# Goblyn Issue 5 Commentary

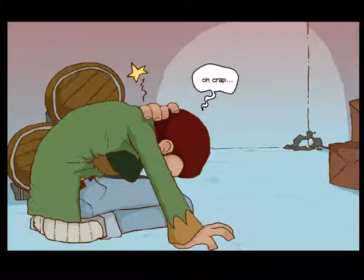I thought it was interesting, as far as sort of that spontaneous writing, that I just immediately wrote Jeff
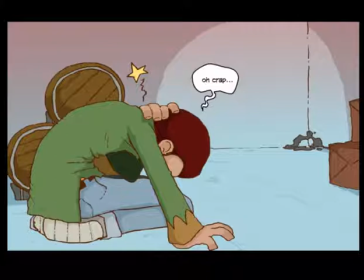to call for Sankofa, and then to call for Amy, which I don't know, in my head, uh, the relationship between Jeff and Amy, or I shouldn't say the relationship because that's misleading,
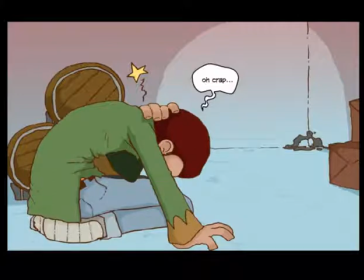but the friendship between Jeff and Amy is much further along, and so I oftentimes write accordingly, and I just sometimes forget, but
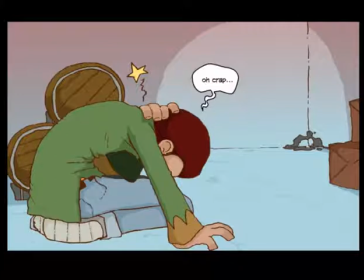that the issues that I'm writing for aren't as far along as the story is in my mind, so I often have to I have to pull back a little and try to write from a different perspective,
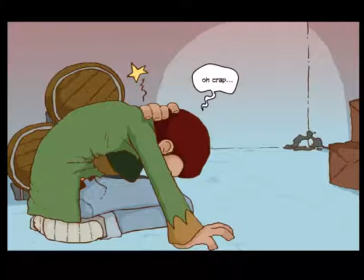like sort of write where they should be instead of where they are in my head. Where they are in my head is pretty much at the end of the story, and so their friendship is a lot closer.
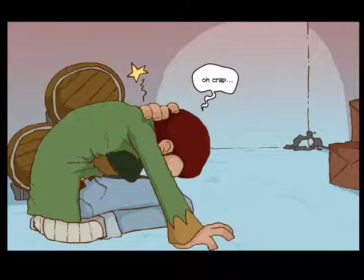It's a lot more solid than it is in this actual issue, for me. Um,
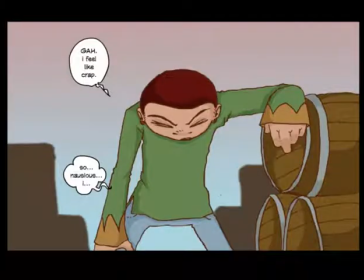I'm
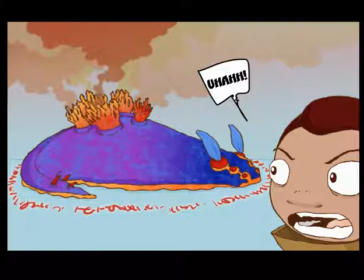not even sure if that's spelled right, but I won't even get into that. Oh, there's this wonderful slug creature. More research on caterpillars and sea slugs and all sorts of marine life.
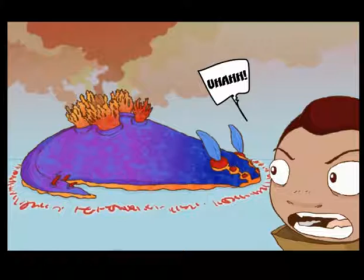I was looking into uh, sea sponges and just coral and all sorts of things, just to play around with textures on his body and the actual different parts of this creature.
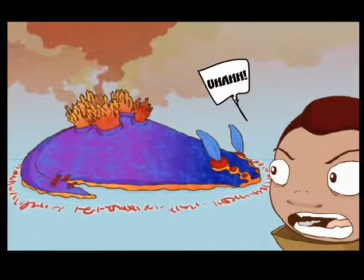I just looked into all sorts of things, looking at all those,
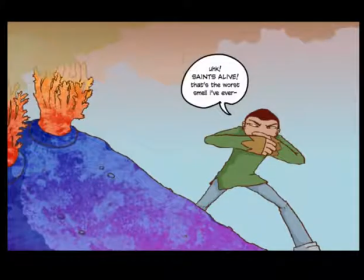and just I want because I wanted to get a lot of the colors sort of. I wanted them to look sort of tropical, um, and uh, just really colorful and bright, and not in that normal sense.
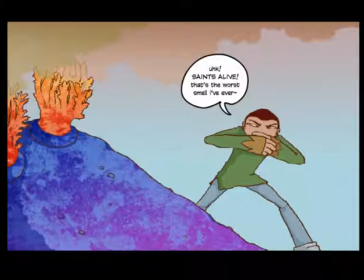Like I didn't want them to look like bright forest land.
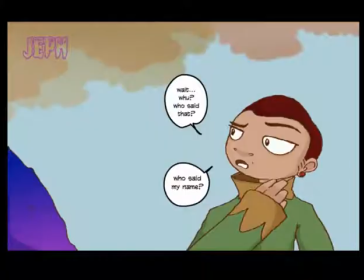I wanted it to look very bright, unusually bright, like you oftentimes see on a tropical ocean floor. You see very bright, vivid colors, and I wanted it to look a little out of place, um,
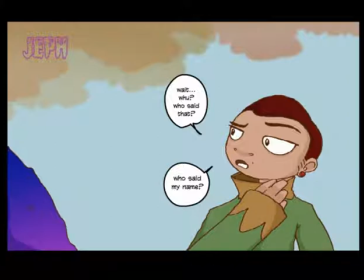just because of it's the specific species, and I wanted it to seem like, well, this shouldn't be here. I wanted, and so those colors and the textures that I used helped that a lot.
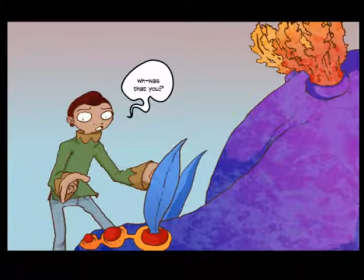And there's that name, that calling of Jeff, which is later um, touched on in a later issue. Hmm,
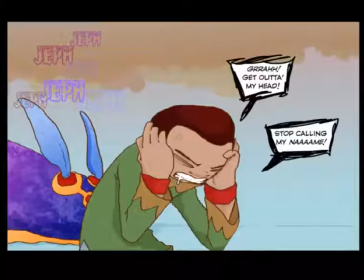that's really getting to him. He's even drooling there a little. Yeah, it just kind of fades away.